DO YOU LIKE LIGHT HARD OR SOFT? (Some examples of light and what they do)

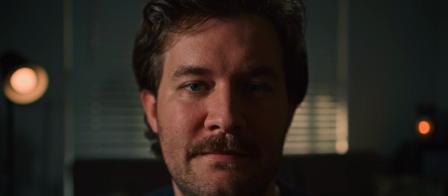249s
The light that doesn't flatter your skin at all. And you definitely at least need some type of black pro mist filter on it to make yourself look better. It's hard, it's not flattering, I like it.
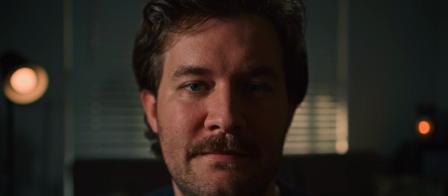267s
It's great for subjects who have a little grizzle, maybe like a western, like the good, the bad, and the ugly. It just has a harshness to it.
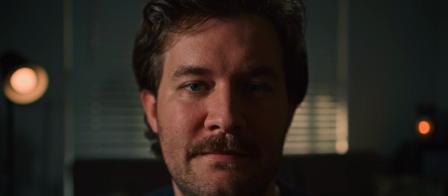281s
And when used in the right way in thrillers and horror movies, it amplifies everything. It's the contrast. That's why hard lighting is important. It creates that contrast, that dark and light.
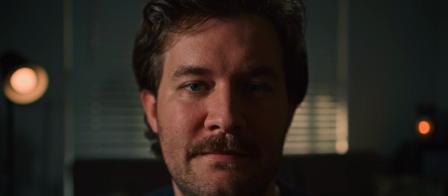298s
And you can't have hard lighting without soft lighting, vice versa. Now let's take a little bit closer look at this hard lighting on my face and see how amazing my face looks.
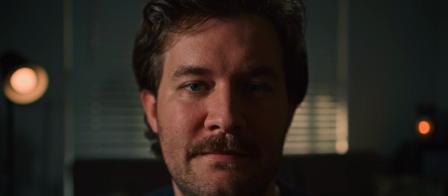313s
Oh so hard. The lighting is hard. Look at every single pore on my face. I'm scared. That's my scared face for a horror movie.
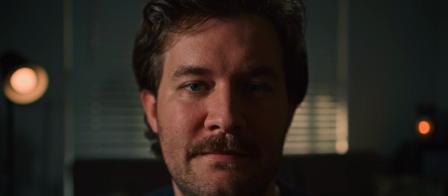328s
But yeah, here's a closer look and I'll be quiet for a couple of seconds so you can examine the hard light.
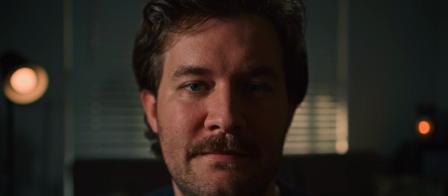343s
Okay, let's move on to a small softbox. Okay, this is the Aputure Light Mini Dome 2. It is a smaller softbox, probably 22 to 25 inches wide, a circular softbox.
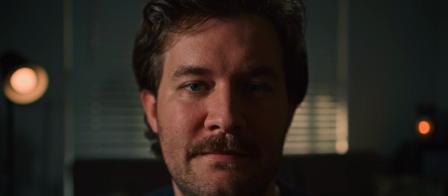362s
You can use a honeycomb grid on the softbox and most all softboxes. A honeycomb grid if you don't know, which I'm sure you do know and you're tuning out by now,
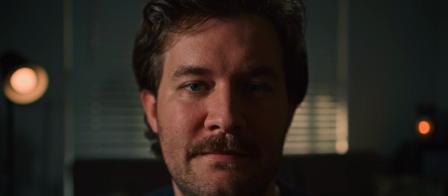375s
it is a crosshatch of black plastic that looks like a honeycomb and you velcro it to your softbox and it focuses the light so it's not spilling everywhere. Pretty basic.
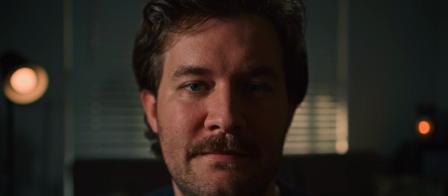392s
But yeah, this is the Aputure Light Dome Mini 2, just a standard softbox size pretty much. And let's take a little closer look at me. Alrighty, this is the Aputure Mini Light Dome 2 close up and see
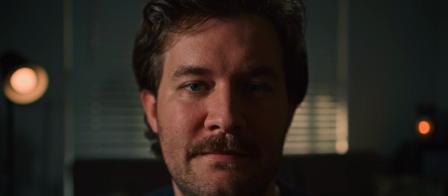411s
how soft it looks in comparison to the hard light and the lantern and the book light and the cove lighting. I'll be quiet.
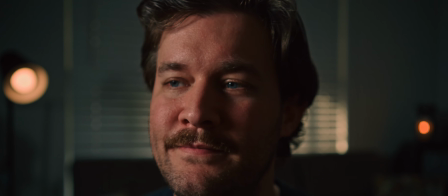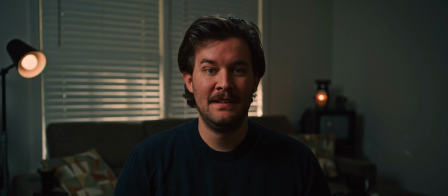425s
let's move on the lantern it's directly to the right of me it's set a daylight 5600 and this is what it looks like using a lantern it's it's quite soft and it gives a great wrap around effect essentially
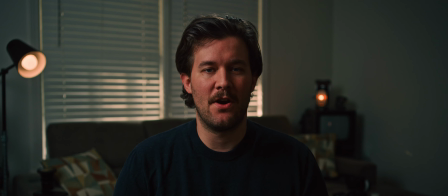444s
the bright parts slowly gradually get darker just depending on how you're lighting the situation.
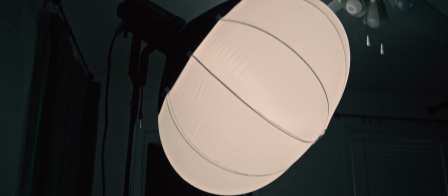451s
Light domes are great for filling a room with beautiful soft light.
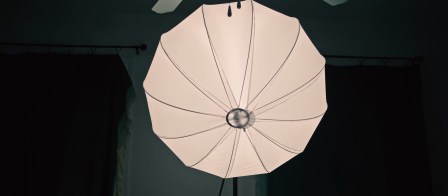457s
Typically they're going to be coming with a black skirt and that basically just has a it's a black material that goes around the light dome so you can focus the light more so it's not spreading everywhere and overall probably gives one of the best lights for any type of like standard
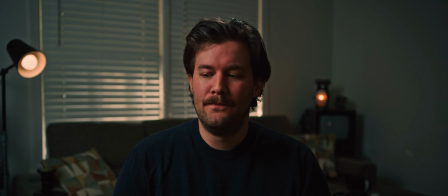477s
soft boxes. But yeah, this is what it looks like. I'm gonna just move in a little bit closer so you can see the gradual light falling off with the lantern and see what you think.
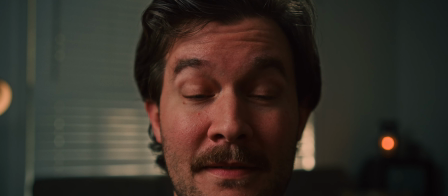493s
Hi there. This is me close up with a lantern on my face.